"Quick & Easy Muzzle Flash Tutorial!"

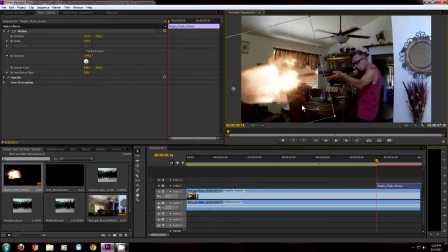I kind of want it to make look kind of brilliant here. Actually, a little overkill when you're doing a video. It's kind of make it look badass, you know, make it bigger than what real life would be. Things tend to be exaggerated in the movie world.
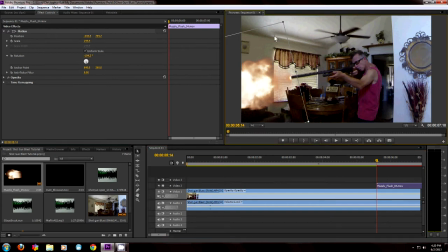So I'm going to make it a little bit bigger than what it probably would normally be. And after you get your, when you're in your effects tab and you're doing the motion stuff, you just basically just click on the layer and you can move it around freely with the cursor,
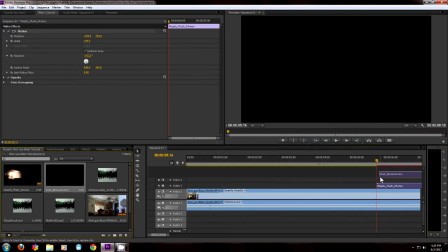the arrow key, the arrow on your mouse.
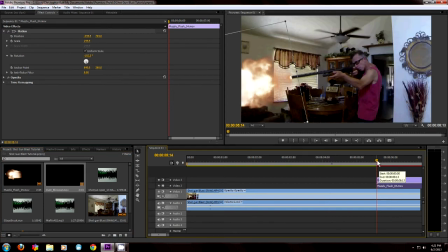Now I'm putting in, notice I just stuck another layer in there. Now I'm doing dust. I want it to kind of look like a blowback from the wall kind of thing, like I'm shooting the wall. So now I got to scale this dust thing.
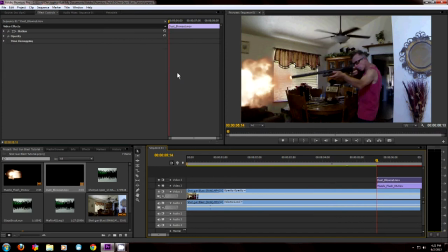I want it to blow out away from the wall, kind of add an effect. I want to kind of make it big to kind of almost fill the room. So I'm going to scale it, position it, and move it accordingly.
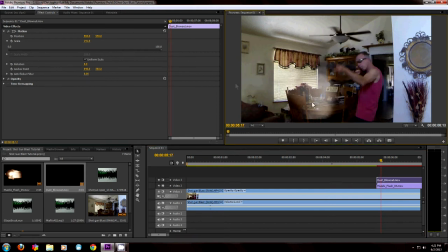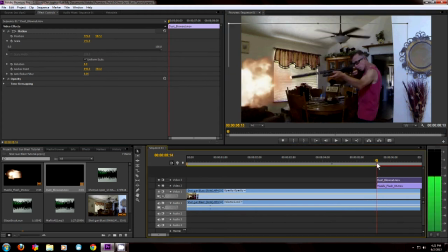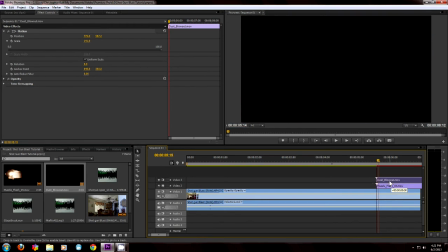All right. That's kind of big, kind of overwhelming puff of dust there.
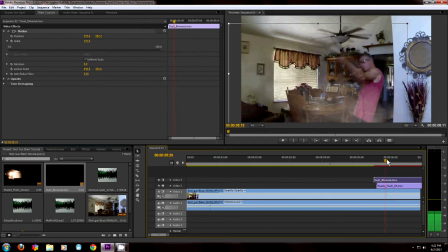That's what I want. And I want it kind of to blow up because I'm shooting kind of in a downward angle.
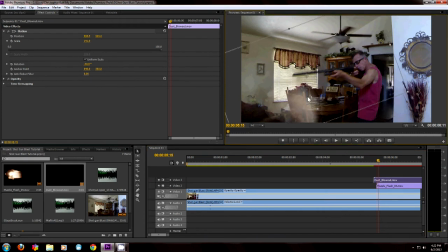So if it's blowing down, it would kind of look funny. So I want it to blow up a little bit. Trying to make it kind of look realistic with all the color stuff. Normally, you can add a flash to your face too, and that's usually through another layer.
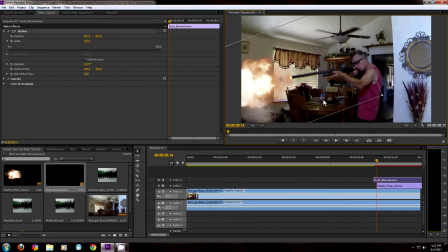Using a doubling up on the layer, the main project layer, and messing with that. And you can see I got to make this thing bigger because you can see the edges of the video, of the overlay.
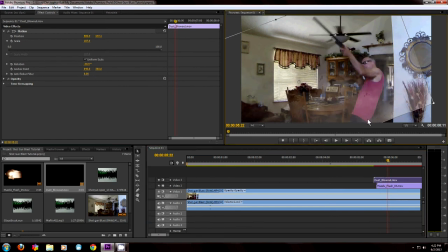So we got to make that bigger. So that's cool though. It'll fill the room more. That's what I want. Badass is the name of the game when you're doing Gun Blast.
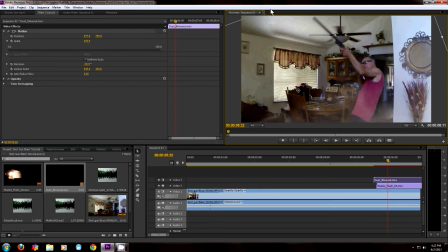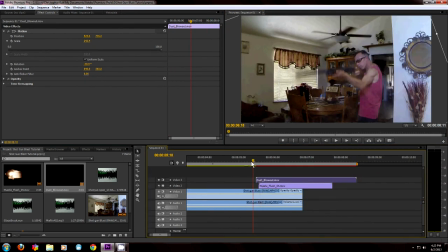Okay. Do a little trim up here.
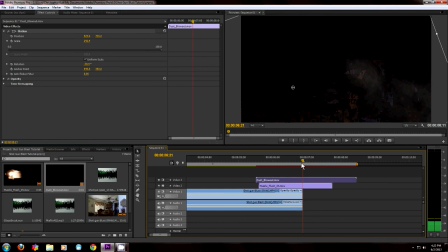I might have to do a little bit more adjusting on this thing, but I think we're about right.
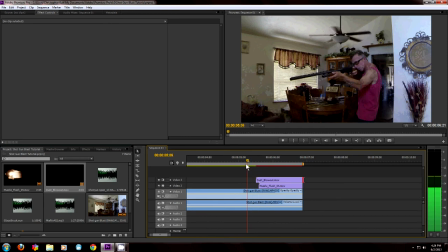I shot it at 23.97 frames per second too, so it's a film rate. So I'm not, you know, I got plenty of motion blur. I don't have to mess with that or anything. If I shot it at a faster frame rate, I would have had to add motion blur, so I'm not going to worry about that.
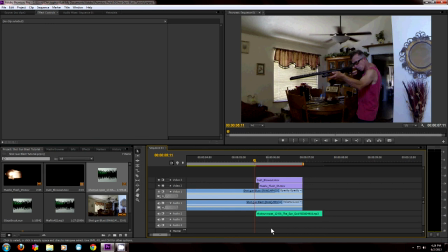Now I'm adding the sound effects here, gun blast sound effects. And I got me a kick-ass shotgun blast sound too.
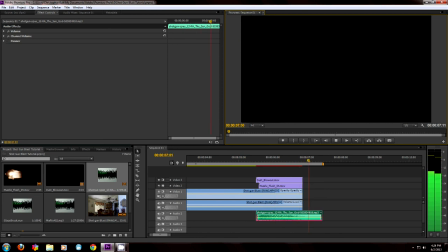It's pretty awesome. It's really loud and it's not chintzing on the sound here at all, so it's going to be pretty awesome.
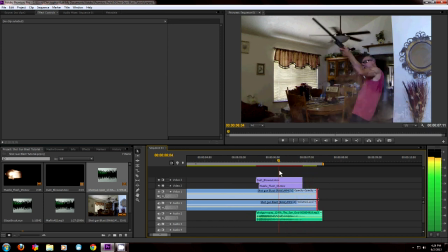And then I want to add, when I'm done with that, I got one more sound effect that I want to add.